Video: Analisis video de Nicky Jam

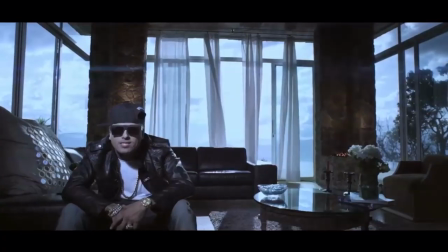Esos zoom que ustedes ven en el vídeo estaban como que era el peak de ellos. Ahora se hace mucho, pero para ese tiempo era bajado,
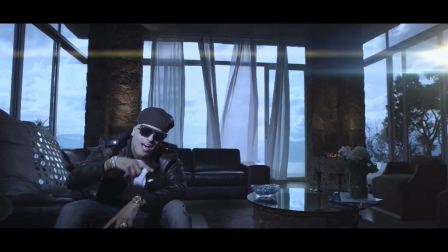ese zoom, me entiende como si la cámara hubiese hecho y recuerde todos los flares fueron after effects yo lo hice en after effects, yo le sobre,
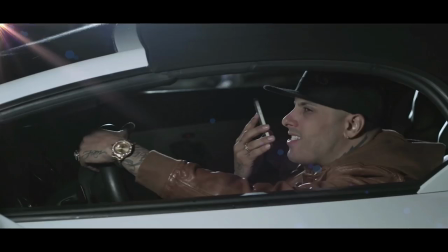sobre puse flares, ahí ahora esta parte aquí que Nicky Jan está como que supuestamente conduciendo, esta parte aquí nosotros tenemos una luz acá
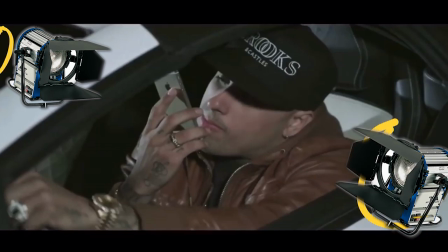y tenemos la luz por supuesto acá, usamos dos luces y tenemos otra luz que estando como que huerta como que chum chum para los lados, cosa de que parece que él está conduciendo, él está parado Claro, yo estoy con el trípode y parece que él está guiando y las luces pasando de los carros, supuestamente.
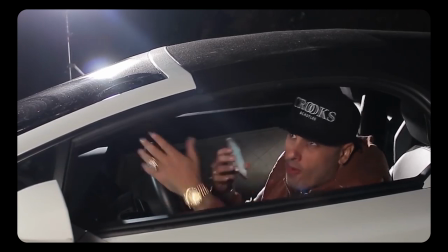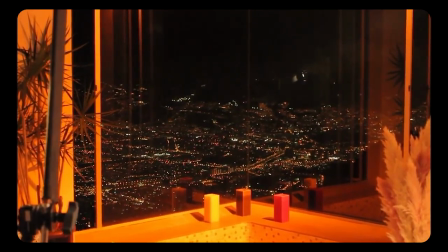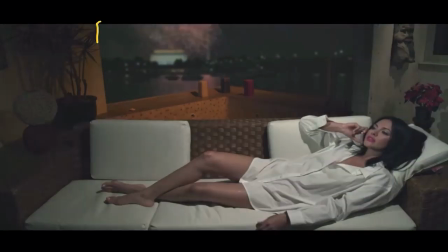Ok, en esta imagen, todo esto yo lo corté en After Effects. Esto no existía, nada de esto acá atrás existía. Esto estaba todo negro. ¿Qué pasa? Yo le puse aquí, aquí no existía un lago ni nada. Yo le puse el lago, le puse como una ciudad y le puse como eso,
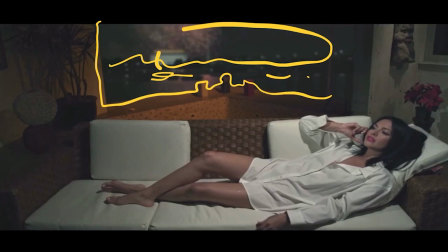como que estaba una explosión así de fiesta y eso. pero qué pasa cuando cuando la imagen si usted se fija bien cuando la imagen cuando explota uno de los fireworks del hospital o eso también ella se alumbra el
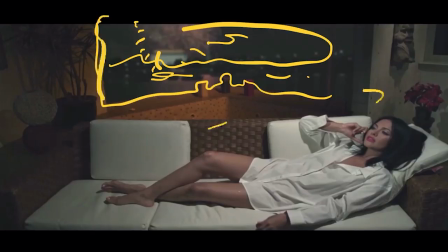cuarto yo puse acá en edición como que se alumbraba pero esto yo me lo inventé después de 18 nunca estuvo planeado anterior esta parte aquí si
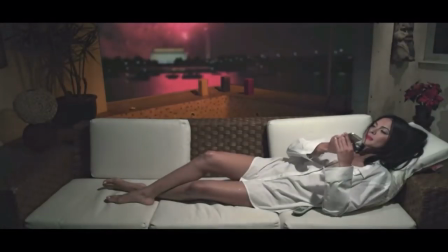miras bien a ella subí baja la luz cuando cuando prende atrás de ver a una explosión es bien dura y una clase fiesta de atrás yo la verdad este vídeo lo voy día y digo wow la diferencia que hiciera ahora de movimiento, de iluminación, todo de coloreo, ¿me entiendes?
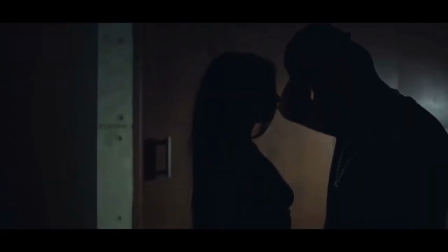Mira esta imagen no está ni colorizado. Aquí solamente hicimos así silueta que es solamente una luz atrás.
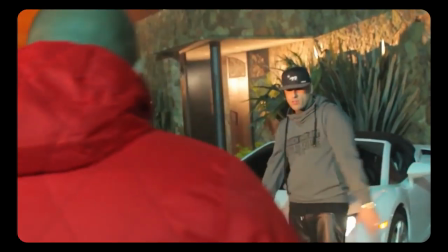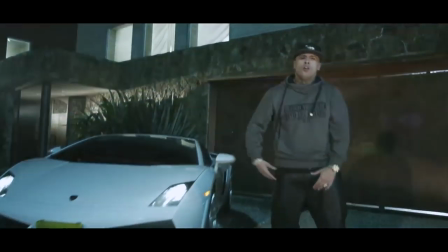Ok, la de afuera. Aquí sí teníamos una luz, aquí teníamos la HMI grande,
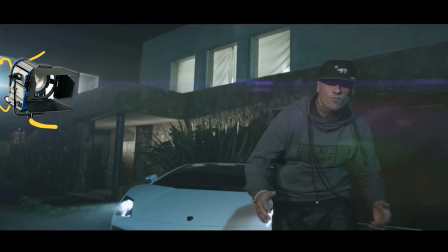bueno grande no era como de 2.5 que estaba dando pero la teníamos bien lejos y pues de acá teníamos otra luz. No es la iluminación que yo quería, claro prendimos adentro todas las luces, como estas telas nosotros las pusimos. ¿Por qué? Porque aquí se veía como que bien raro la imagen, no sé, se veía como explotado.
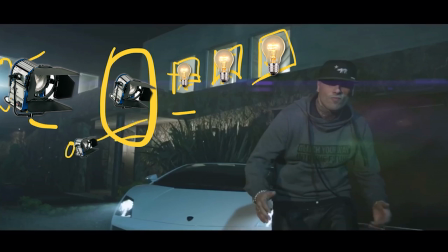Y por acá atrás, adentro de la casa, hay una luz pequeñita que le da todo esto aquí, para que haya algo, porque si no se ve muy oscuro la imagen. Y claro, dejamos esto prendido, las luces del carro, para que le dé al humo que estábamos tratando de crear y se ve.
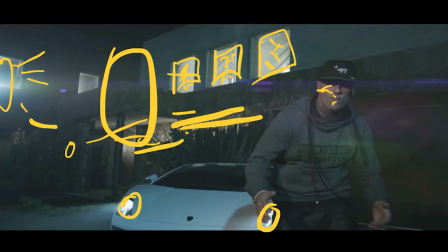Pero muchachos, esta imagen yo lo veo ahora y yo digo, wow, si yo lo hubiese colorizado, como yo hubiese subido los colores de la piel, le hubiese dado un color bien duro a esto,
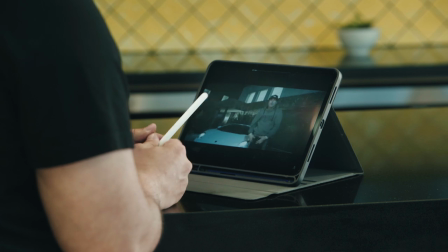se veía la imagen mucho mejor. Ahí estábamos lo mismo, los flares que puse acá en edición, pueden ver el humo que le da a la luz del carro. Esta parte nos gustó mucho, esto estaba en una grúa a la cámara, iba de lado a lado.
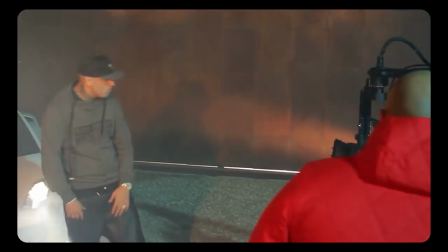Ella caminando por la casa para mostrar la casa, para mostrarle el cuerpo a ella, como que ella va saliendo y ni que ya la va a buscar y ahí prácticamente es como la historia completa, él la busca y se van. Nicky Young ganó la casa y la chica. Y después de eso ganó muchos millones de views.
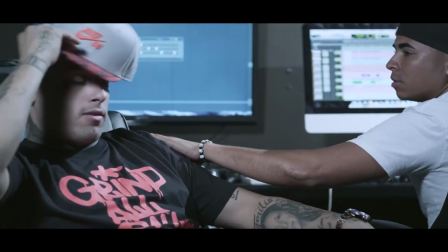Al final Nicky Young quería esto, yo estaba en el estudio y estaba soñando él todo el tiempo. Ahí termina Nicky y como que él supuestamente estaba soñando todo. Es un final, no es mi preferido, pero ese fue el que teníamos en el momento. Y me acuerdo que él dijo este, wow, esa camarita hizo eso. Él se enamoró de la red y así es. Bueno, ese fue el video de Travesuras Nicky Jam. Muchas gracias.